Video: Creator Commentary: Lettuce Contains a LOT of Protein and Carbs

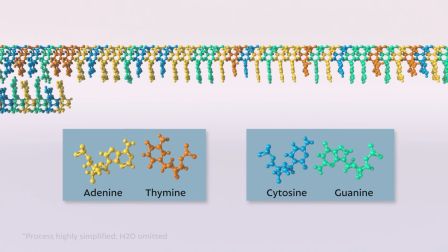1765s
It's maybe not the most attractive color scheme but I think functionally it does the job so
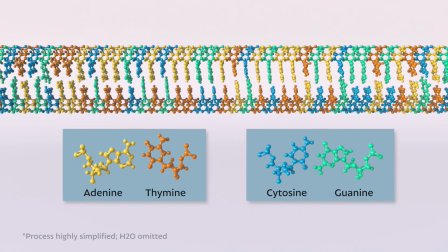1770s
in other words when we need another copy of DNA the strands
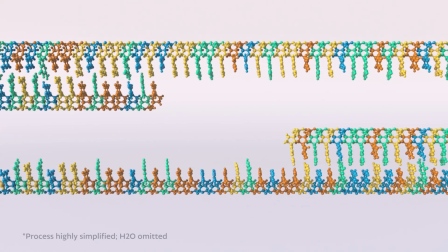1775s
separate and another two strands so yeah I built this rig so that it wouldn't be
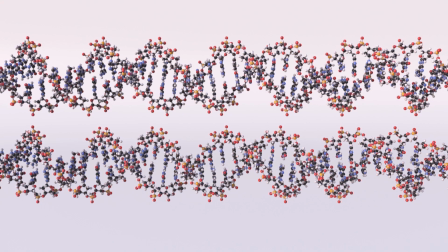1780s
too hard to have this sort of successive replications so
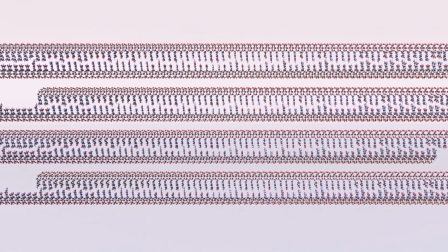1785s
each of the strands they're all the same and I can just unwind them separate them and
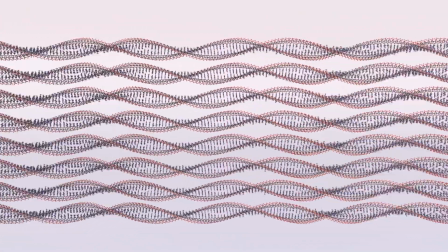1791s
then just figure out what the vertical offset needs to be and repopulate those nucleotides
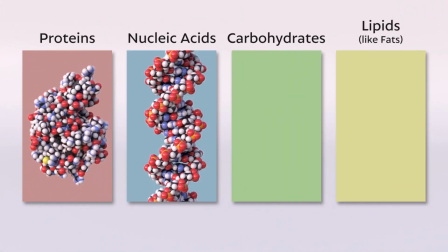1797s
proteins and nucleic acids next up we have
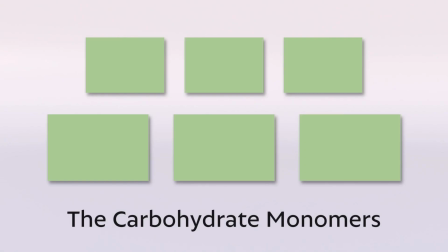1803s
carbohydrates the monomers for carbohydrates are hydrating carbon
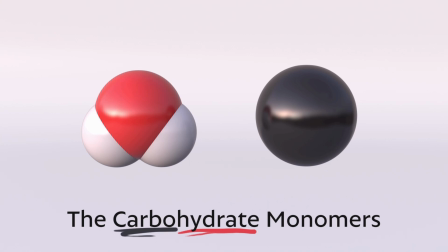1810s
like wet carbon this was kind of the one of the hydrate
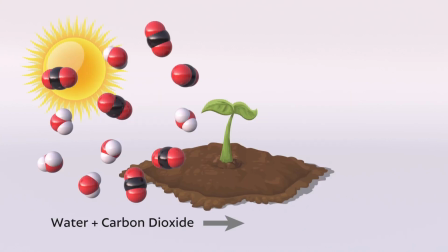1816s
monomers sort of things that i remember learning in school it's like in the form of carbon carbon and carbohydrates are carbon and water and if you look at the chemical
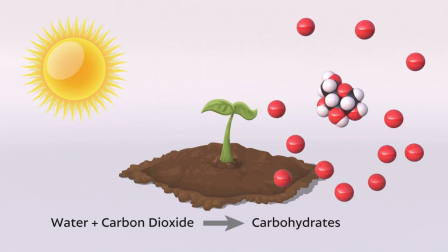1825s
formula for any carbohydrates usually one there's some atoms you know proportion of carbon to one proportion of oxygen to two proportions of
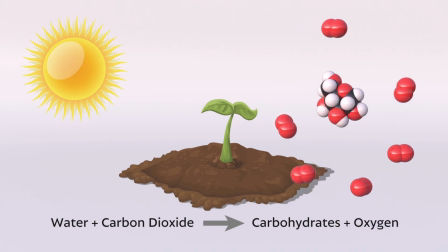1836s
hydrogen like c6h1206 for glucose so it's
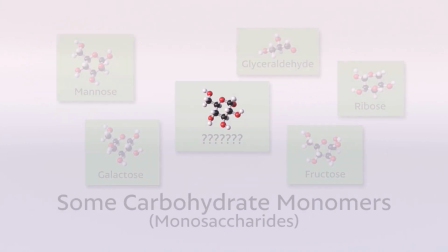1841s
literally carbon that's wet this small molecule isn't the only kind of carbohydrate monomer,
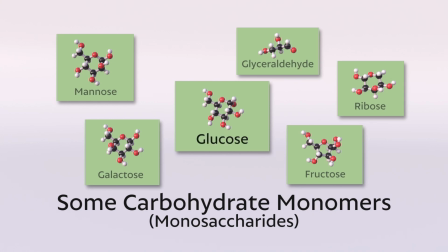1846s
but it is the most important in a chemical formula sense. And that's why it's called that.
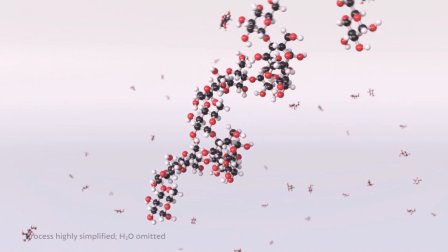1852s Glats make long chains of pure glucose, which is what we call starch.
So do you want to guess on this one?
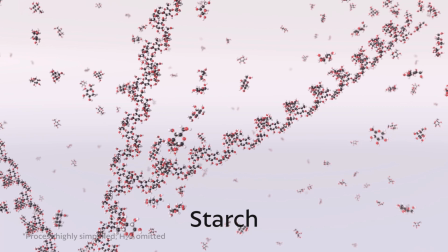1859s
Do you think this is one of the shots that I had? Let's watch it again.
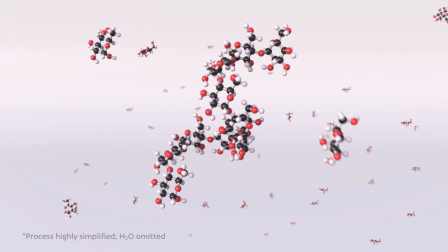1863s
Is this a shot where I had the full structure and then broke it down sequentially and then reverse the simulation? Or is this a forward simulation where if the glucose monomer gets close enough to the end that it snaps on?
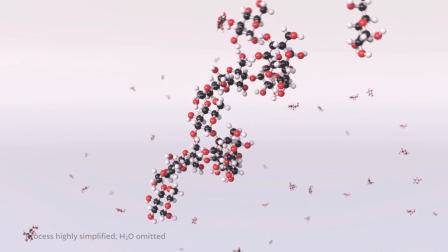1879s
I'll just play it and you can look at it and see if you can guess.
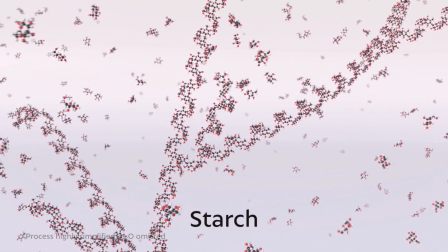1882s It's a polymer which uses just the one monomer and it's also one of the rare examples of a branching structure.
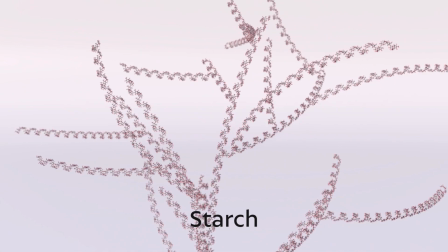1889s
So this was one of the ones that I reversed. I simulated it breaking down and then I reversed it.
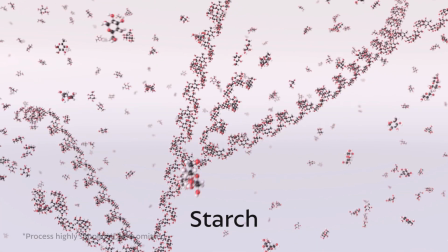1895s
And I think in particular you can tell like in here,
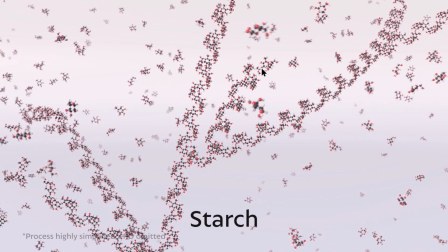1899s
it doesn't look you can see them kind of lining up examples of a brand right there
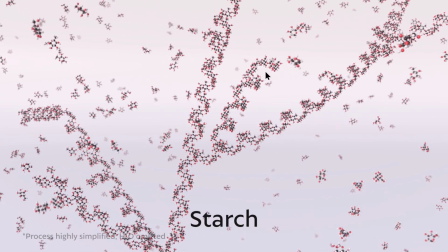1905s
sort of lining up to it so one of the rare examples of a brand to get into place and that's where it looks a little weird
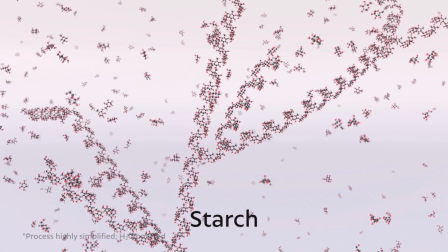1911s
and unnatural but i think overall it works pretty well one of the rare examples of a branch and and so structure like this would take forever to
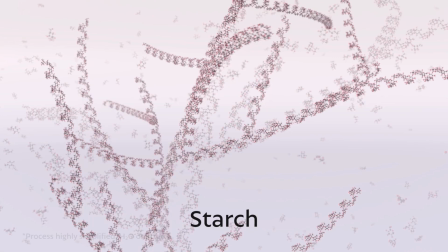1918s
simulate in the forward direction if you think about it with this density of starch like either they would have to snap a long distance or they
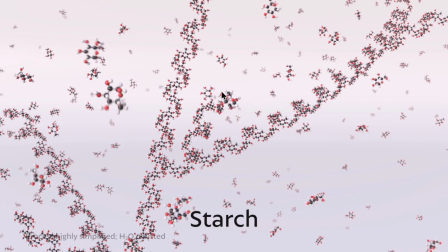1926s
would have to be moving very quickly or they would have to just have tons and tons of them.
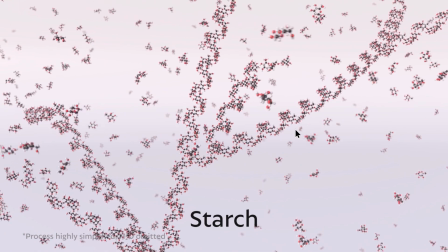1931s
Yeah.
And it's also one of the rare examples of a branching structure.
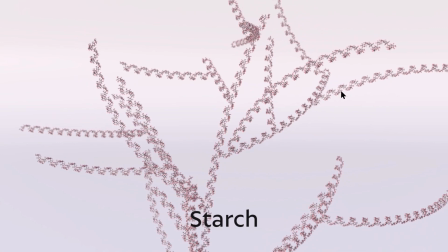1936s
So this amylose, amylopectin, I can't remember, there's two forms of a glucose polymer in starch. There's amylose and amylopectin. I think one of them is branched, one of them isn't. I'm forgetting everything that I did all the research on.
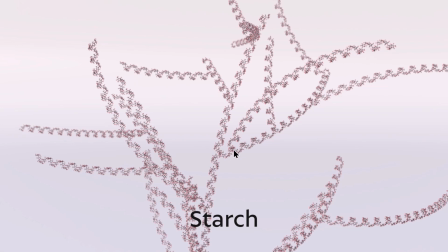1950s
And I think I did a pretty decent job of the structure here but i think in reality the reason you have these helical structures is because there's other strands of it like the non-branched version kind of intertwines with it and creates like double helices of carbohydrates which is pretty cool but i
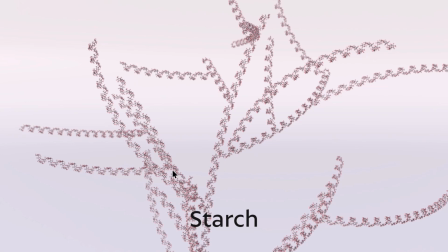1969s
couldn't go into that level of detail i think um so i wanted to to give it my best effort in terms of this kind of structure i mean you typically don't see starch represented like this so i thought that it's a neat opportunity to kind of show something cool but I think it
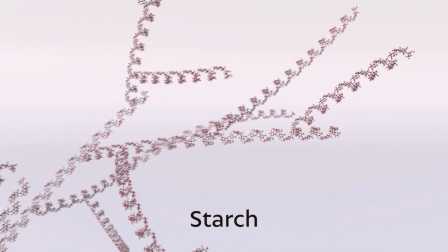1983s
is an incomplete representation as well when you eat carbs in the form of starch your body breaks and so then this is basically the same
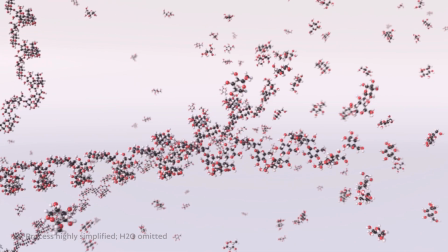1992s
simulation of glucose to get at the energy that was originally sold but you'll notice a little interesting detail here well there's a couple details that I'm proud of
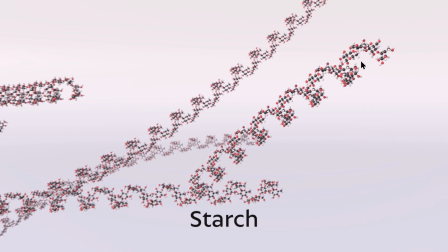2001s
one of them is that if you look carefully so there's no water um in this environment but if you look at the
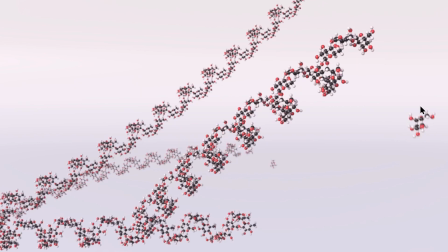2009s
like hydroxyl groups as this one moves off you get an extra oh here and an extra h there or vice versa um so that the the structures are correct it's not just breaking off you have those three atoms that get added body breaks for each time it gets broken off and i did that all procedurally
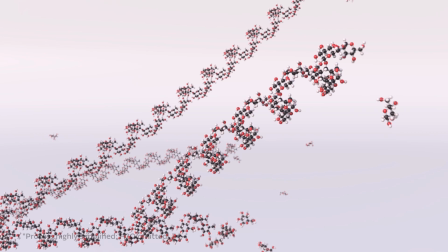2029s
so there's rules based on if it's a free glucose unit versus if it's a bound glucose unit versus if it's at the edge of the branch so speaking of the branch I had to get it so that one of my early tests let's see if I can find it right so this is an early early test of that
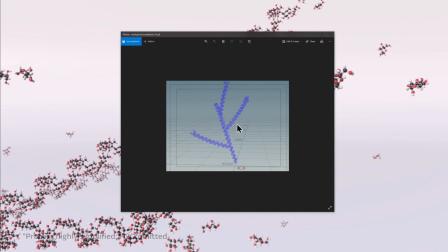2045s
amylopectin starch breakdown and I wonder if it's it's subtle I don't know if you can see it here but you can see that i'm breaking down each branch but the problem here is that this strand gets broken down before this one
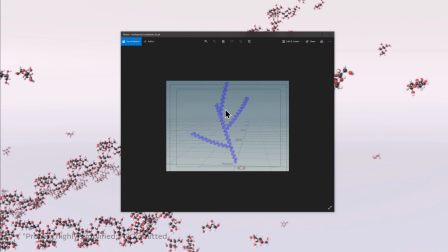2063s
finishes getting breaking down so there's that sort of the base of this one is still intact
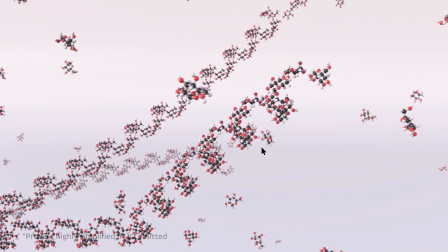2068s
before this one starts going so what i ended up doing in this one is i had to
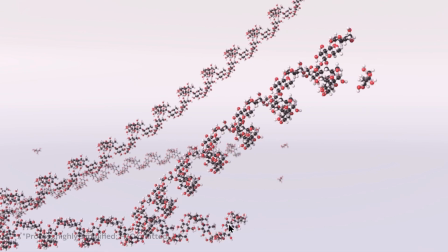2073s
set a rule you can see that here these these units all break off polymers
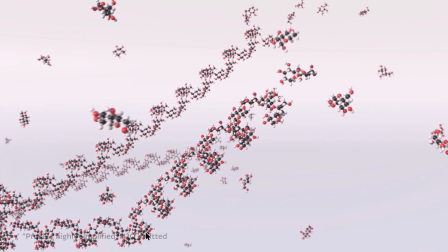2081s
back down by random chance but then the the breakdown has to stop here um until the this complete branch the monomers of glucose
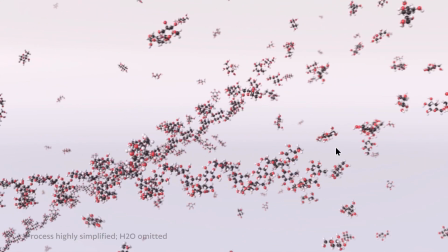2091s
has been energy that was a has been broken down and then solar energy this branch
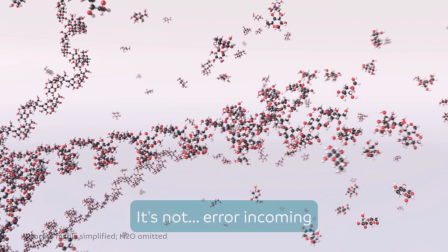2096s
can continue breaking down which is more realistic otherwise you'd have these floating branches in space or the whole branch would break off and you'd have this chunk of branch and I'm pretty
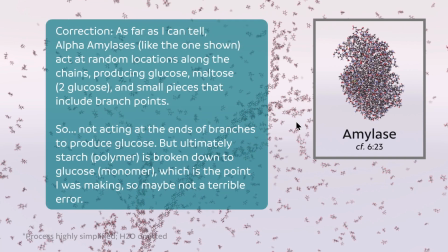2105s
sure the amylase here only works on those terminal units
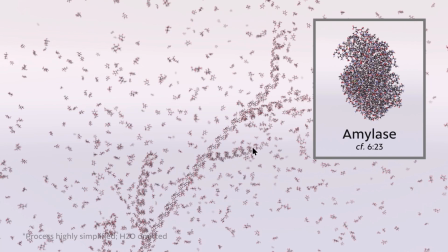2110s
so again a little bit more a little a little detail there that I tried to to make was sure was accurate I think we saw earlier is actually responsible
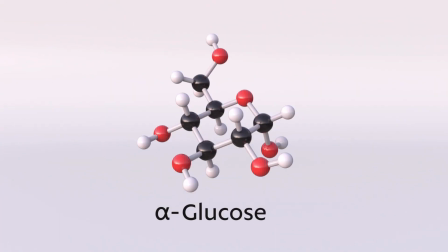2122s
for this process I want to share one more I'll skip ahead a little bit because of that in watery environments,
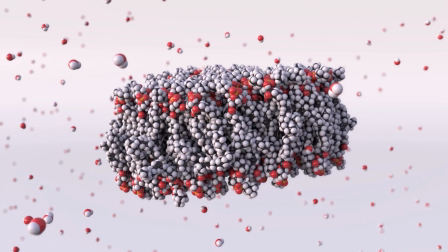2130s phospholipids tend to organize themselves into a double layer, letting the sticky heads stick to the water and keeping the tails tucked away.
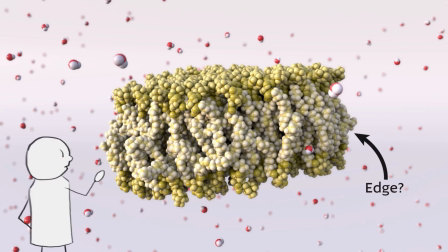2139s What happens at the edges? Well, there are...
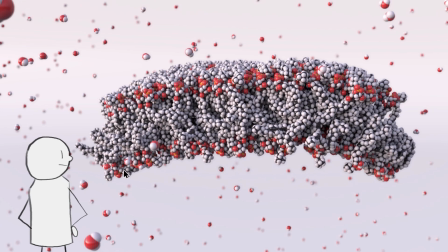2143s
So, the voice acting for the stickman, this is something that I've kind of gone back and forth on, and I'm not totally decided. So, in the earlier videos, I've had... I've just voiced the stickman character myself or in the in the first video i don't think the stick man said anything that was the
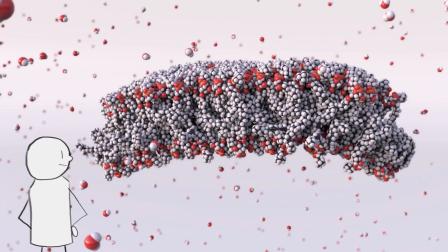2160s
the pinball machine of science and then in the next video i thought you know this is actually a good and the feature is a wrong word but it's a nice thing to have another character to kind of bounce questions sort of like a socratic method bouncing question and answer off of so
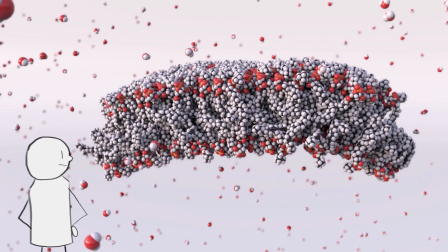2174s
the stick man can ask a question i can answer the question or i can ask a question and the stick man can think about it or puzzle and ponder like the audience so it's kind of a proxy for speaking to the audience in some ways. And so I just voiced it myself because I just had myself to make these.